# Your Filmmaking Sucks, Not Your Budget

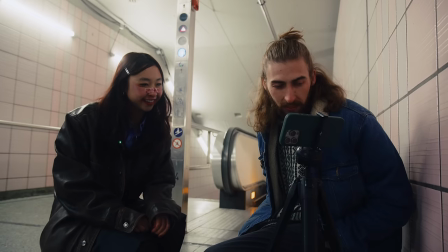3:33 can you see that i'm shivering like i'm like but you can probably see
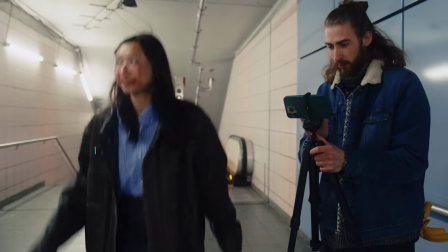3:37 that i'm shivering i think we could wrap that on the first one super cold but
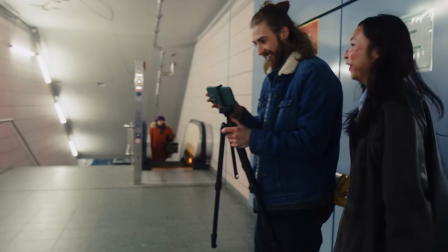3:42 yay they were just excited no those warm lights that kicked on
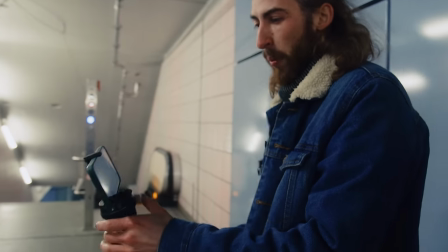3:47 your legs it's really good yeah happy with that okay so we're gonna
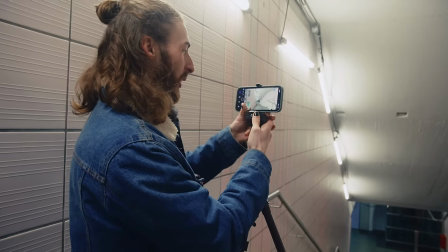3:51 take a wide shot of me coming on the escalator okay so i want to go to this really cool high dutch angle seeing everything going on it's an establishing
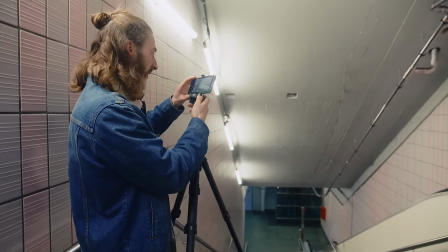3:59 shot super wide and just seeing like the whole the escalator the stairs the lights it's fun to just have this lightweight setup like this
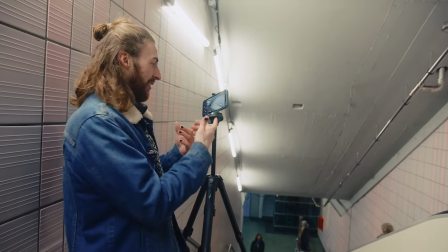4:06 is super budget super easy it's an iphone it's a little tripod and the lights we got our little pocket
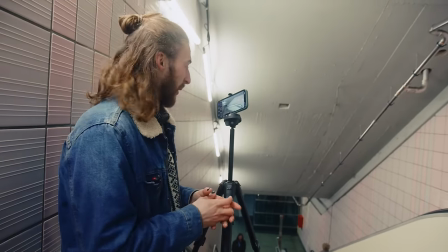4:13 lights as well so it's a very like run and gun low budget indie filmmaker setup we got going on here i'll
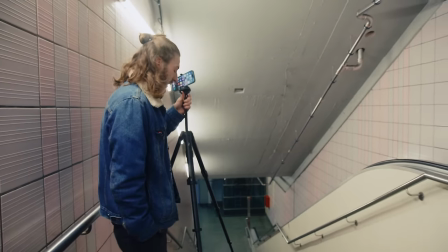4:23 be happy with that okay cool so these are two establishing shots right
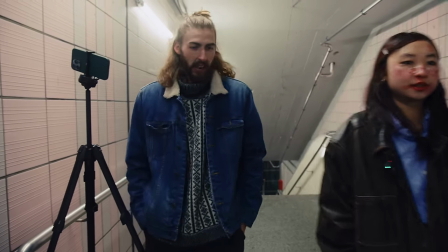4:28 yeah so the next shot is going to be in this hallway in this beautiful hallway here
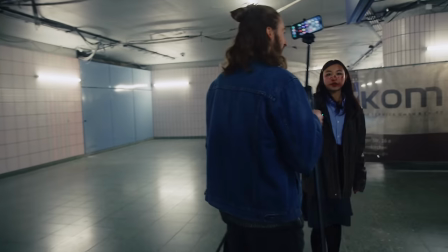4:33 and it's going to be a wide shot and a lot of handheld shots as well yeah so this is where we're really showing off
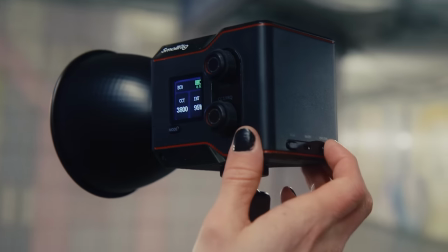4:41 like the the small rig lights our sponsor for today thank you so much I'm sorry for sponsoring this video.
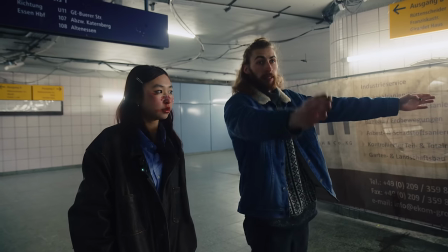4:48 I'm gonna throw it in there. I'm assuming this wide is gonna be like post-aboard to post-aboard, right?
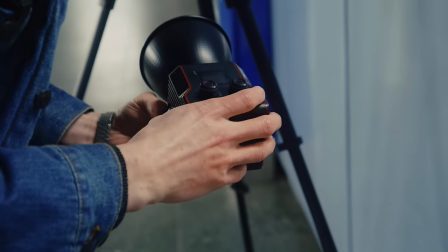4:52 This is gonna get us better luck with throwing it further, like making it brighter and overpowering the fluorescence.
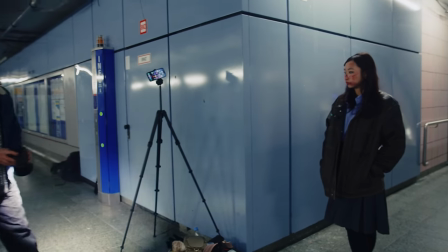4:59 Okay, so let's see. So if you're coming around the corner, I mean, it can throw.
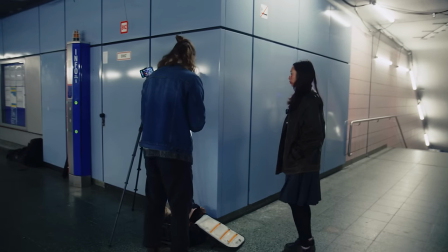5:06 I would probably, if anything, put it like right over, so behind you almost.
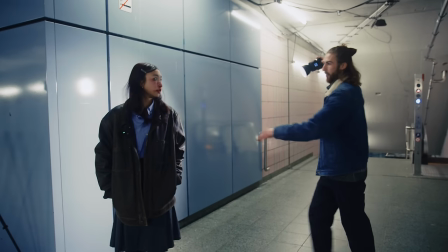5:13 Yeah, see, that's all I was thinking. so like as you're coming around the corner you've got some sort of light that's going to be like brushing it back
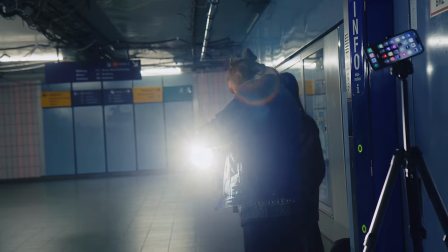5:19 just acting like there's more tube okay so to add a little bit of that texture i just wanted a little hard source adding a little
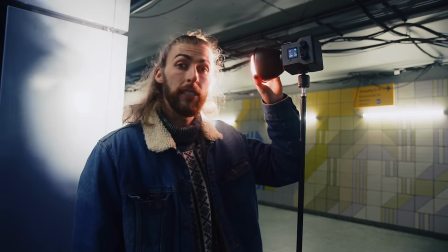5:24 bit of shadows and i'm just using this small rig rc60 and it's a bicolor light so it's easy to match up to
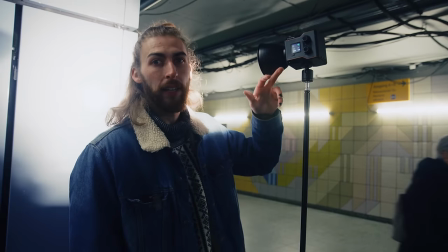5:30 the fluorescent lights so it's at about 3 800 kelvin right now can't tell if it's getting warmer i'm getting number
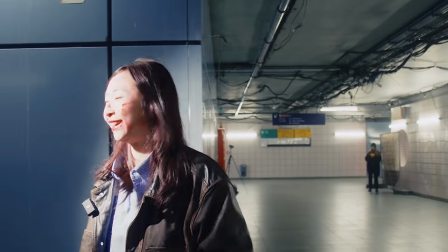5:36 i think both striking transition let's see how this looks
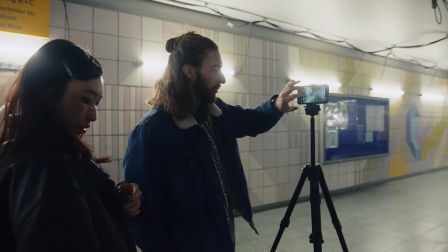5:44 So, when you're coming around the corner, that light looks great on you, but we're also getting like the sun slashes or whatever's popping through there.
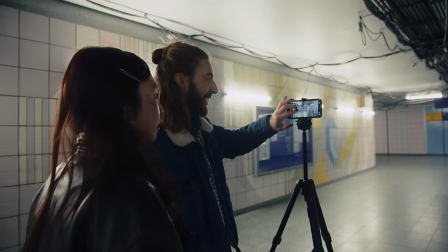5:51 The sun's naturally giving us light. That's true. And it looks like it's like an extra little piece of texture to it.
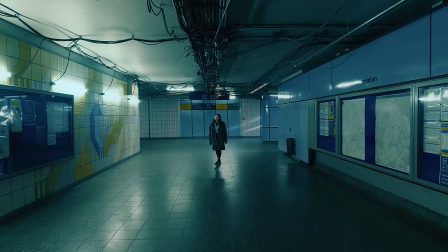5:57 And then these tubes are playing really nicely on that. It's doing the most out of what we can do here.
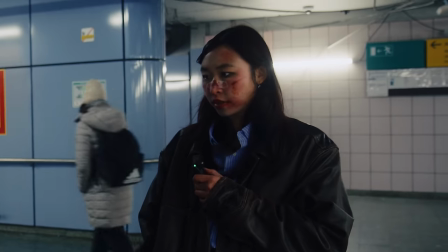6:02 We want to talk about these, I guess the handheld. So like for this shot, the handheld, I'll be doing the same movement.
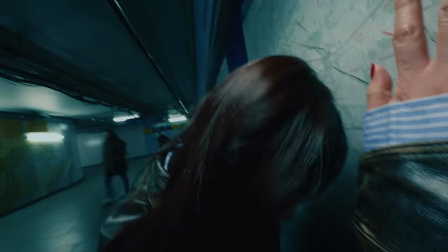6:08 Like I'll be going like left and right and then I'll lean myself against the bulletin board just so you know. Okay. So the nice thing about these is that they're battery powered.
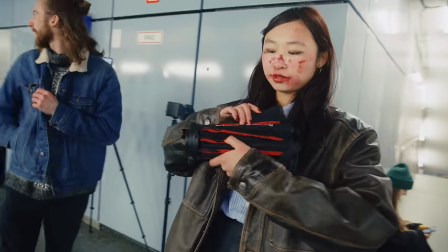6:15 So we're in a place that has a little bit of foot traffic and there's also no outlets. We've got the soft box on it with the grid on it because I didn't want the light to spill everywhere else.
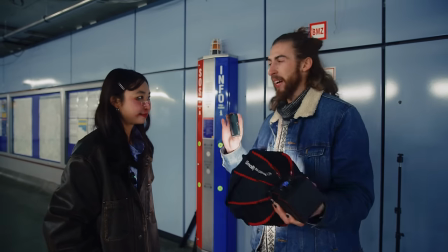6:23 So this shot right here, it's like, she's drunk. We want to show that. So what we're going to do is the super wide on the iPhone.
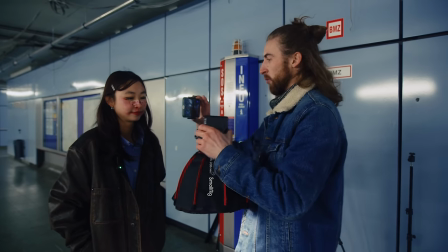6:30 It's like a 13 mil. We're just going to be like really, really awkwardly close. Like really uncomfortable.
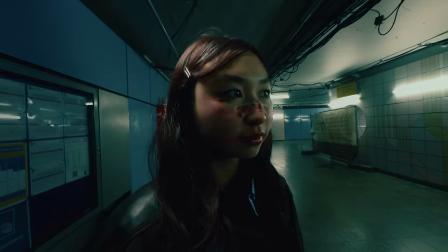6:35 And I'm just going to walk with her and kind of handheld. And we're kind of like breaking the walls of reality here as far as lighting goes,
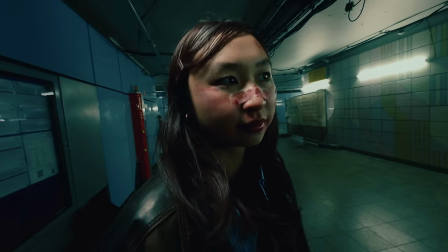6:41 because like it doesn't match exactly realistically what these tubes are doing in the world that we're living in but she's drunk and her life is altered and things feel weird let's go ahead and let's run it we'll
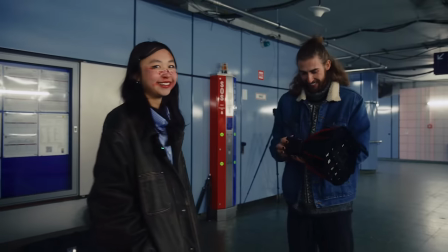6:49 give it our best and let's see what we can get out of it i need beer i actually need look at this 10 a.m i need beer too action yeah
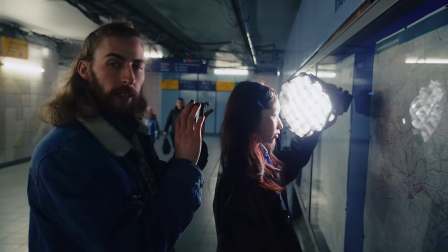7:03 that looks good okay so the next shot that we've got is this reflection shot where she's looking at the map and mega wanted the reflection of her through the map, like through this bulletin board.
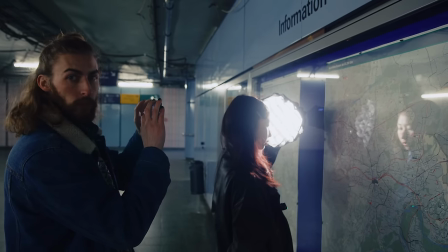7:11 I'm shooting at the 120 mil lens, which is the really telephoto, the really zoomed in lens.
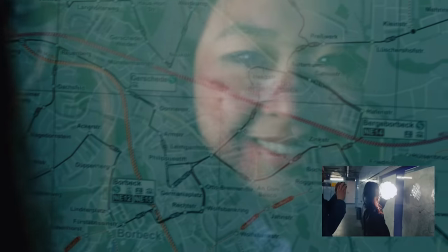7:16 The issue with reflections is that she needs to be lit up very well, because if we pull it away, yeah, we can't see anything.
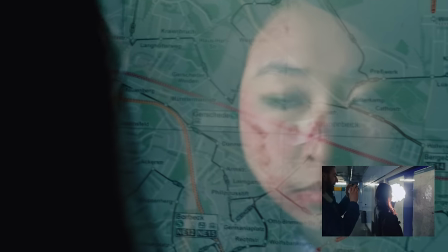7:22 We can't see any of her reflection, but if we bring that back, then we can see her in the reflection of the wall, and it gives us a lot more control of what we're looking at.